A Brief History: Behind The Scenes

Hey guys, so this week's vlog topic comes from YouTube username PodgeSanat, who suggested that I vlog about how I make my brief history videos. So what I'm going to do is break down the process behind the brief history series into 6 steps. Ready, set, go. Step 1. Choosing a topic. When beginning an episode of a brief history, I of course have to know what I'm talking about, so on my iPod I have a list of YouTubers to choose from, some personal choices and others suggested by you guys. And usually there is no real rhyme or reason to the choice, I just pick one and go, but a lot of the times I pick based off of what you guys have been suggesting. Step 2. Research. Unless I'm in a situation like I was in the Live Lava Live video in which I got to hear all of the history straight from the horse's mouth. Don't you call me a horse! I have to do all of the research on my own. And these YouTubers aren't like celebrities or presidents or anything. They don't have biographies or dozens of articles written about them and their career, so that leaves me with 3 real sources for research: prior knowledge, YouTube videos, and Wikipedia. And I know that these really aren't the most preferred sources out there, and Wikipedia is kind of demonized among researchers, but these tend to be the only real sources I have. Step 3. Scripting. Now I have to take all of my accumulated knowledge and research and put it into a cohesive script, and for script writing I've always used the Notes app on my iPod. I script everything. Every single word, sentence, intro, outro, and transition you hear in my videos was completely scripted. The only things that are not scripted are those weird little screw-ups that I leave in. Those are all genuine mistakes. Speaking of making mistakes, step 4. Recording. I record all of my videos in this room with this computer and this microphone.
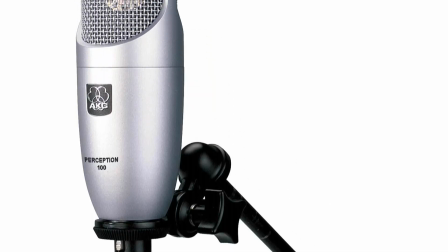For those interested, I record audio using an AKG Perception 100 microphone, and my recording software is called Cubus LE.
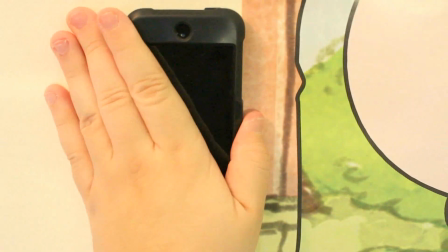Basically, a typical script recording involves me standing in front of my computer and microphone, sticking my iPod to the wall at eye level so that my hands are free, and from there on I just keep talking until I have a set of good takes. Step 5. Gathering visuals. The main visual aspect of the brief history series is, of course, pictures and video of or relating to the topic. Now, aside from choosing the topic, this is probably the easiest step of the process. All this step really consists of is gathering pictures from Google that relate to the topic and the script and saving them to my computer, and for video footage I use SaveVid.com at the suggestion of filmmaker Dan Doby. After all that, I convert all of the downloaded videos into a file type that works better with my editing software, and then we begin step 6.
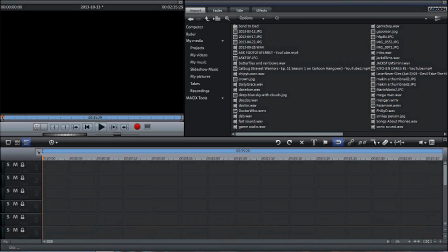Editing. Alright, here we go. This is the final and, in my opinion, the most enjoyable step of the brief history making process, the video editing. Now, what you're looking at here is my video editing software, Magic's Movie Edit Pro 17 HD. It's a very inexpensive software that's not without its flaws, but it's what I'm the most used to, and I know my way around it.
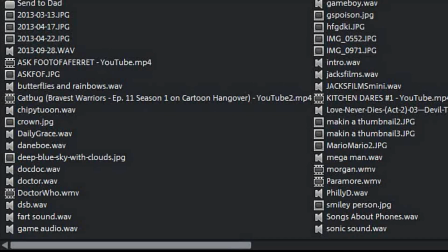So first off, I import my audio file into the software. I'm going to use the Daily Grace file from last week's video.
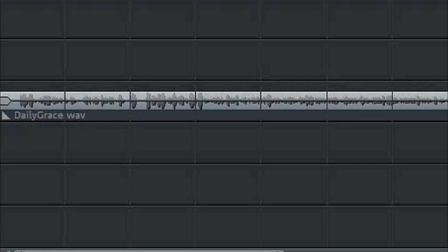I put it into the 3rd slot, and the first thing I do is I go in and I remove any moments of dead air or silence, giving the video the fast-paced style that you've come to expect. And the most important one, in my opinion, is the one at the very beginning. That way there's no dead air as soon as you click the play button.
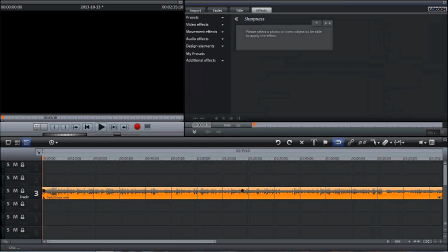It goes straight into the audio of the video. Then after the audio file is done, I go into the effects setting, go to design elements and color swatch.
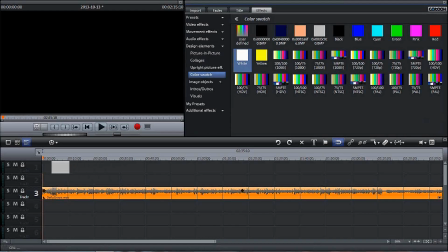I find the color white, and I put that throughout the entire video.
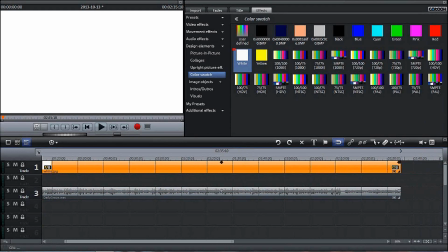It's in the back of the video the entire time. You may not see it, but it's always there. And then I add in my background music.
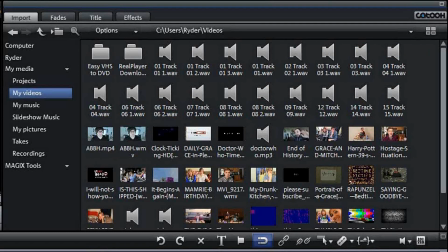Now, all of the music used in my videos was written and recorded by myself, so they really don't have any names, and I have no real way of picking which one for which video. I just pick one and go. So I'm going to go with track 9. This is the kind of jangly indie rock track that you hear in some of my videos. It sounds like this.
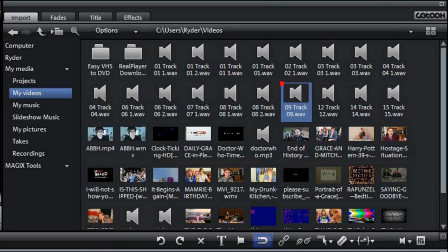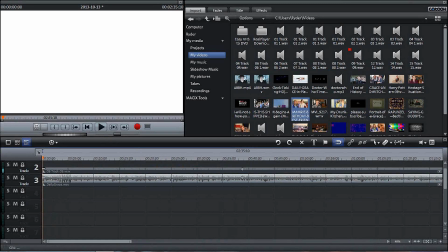Now, it's very important that the music be not too loud, but not too quiet.
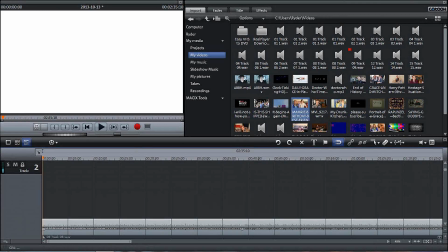That way it doesn't drown out the audio from the script, but it also doesn't just kind of fade out and serve no purpose.
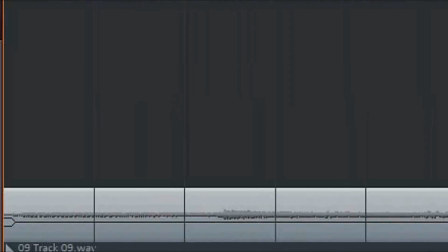Another thing you will notice is that I went and I took out all of the dead air in the beginning of the music track too,
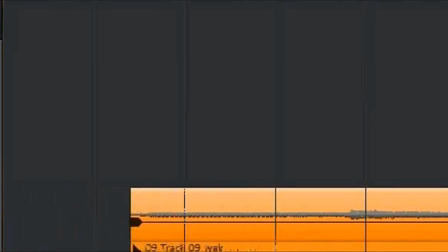the same way I did with the audio track. That way it starts as soon as the play button is pressed, and it starts along with the actual audio of the script.
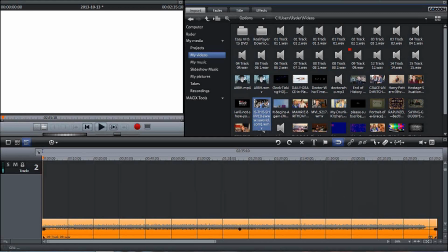Another thing that's really important is that the audio cuts out absolutely when it needs to. That way, when you're watching one of my videos and say I include a clip from Grace's video,
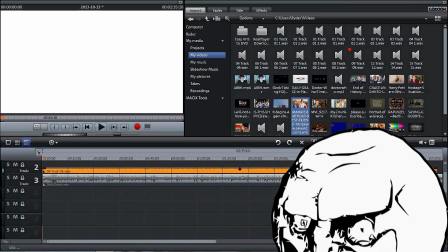my music's not playing in the background, and all you hear is the cutaway gag that the video is being used for.
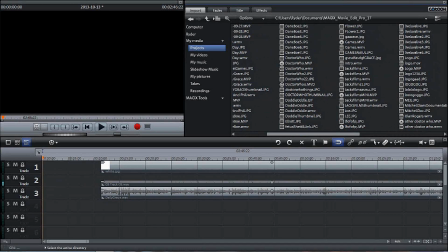And then when I've got all that done, I have to add in my intro screen and my outro screen.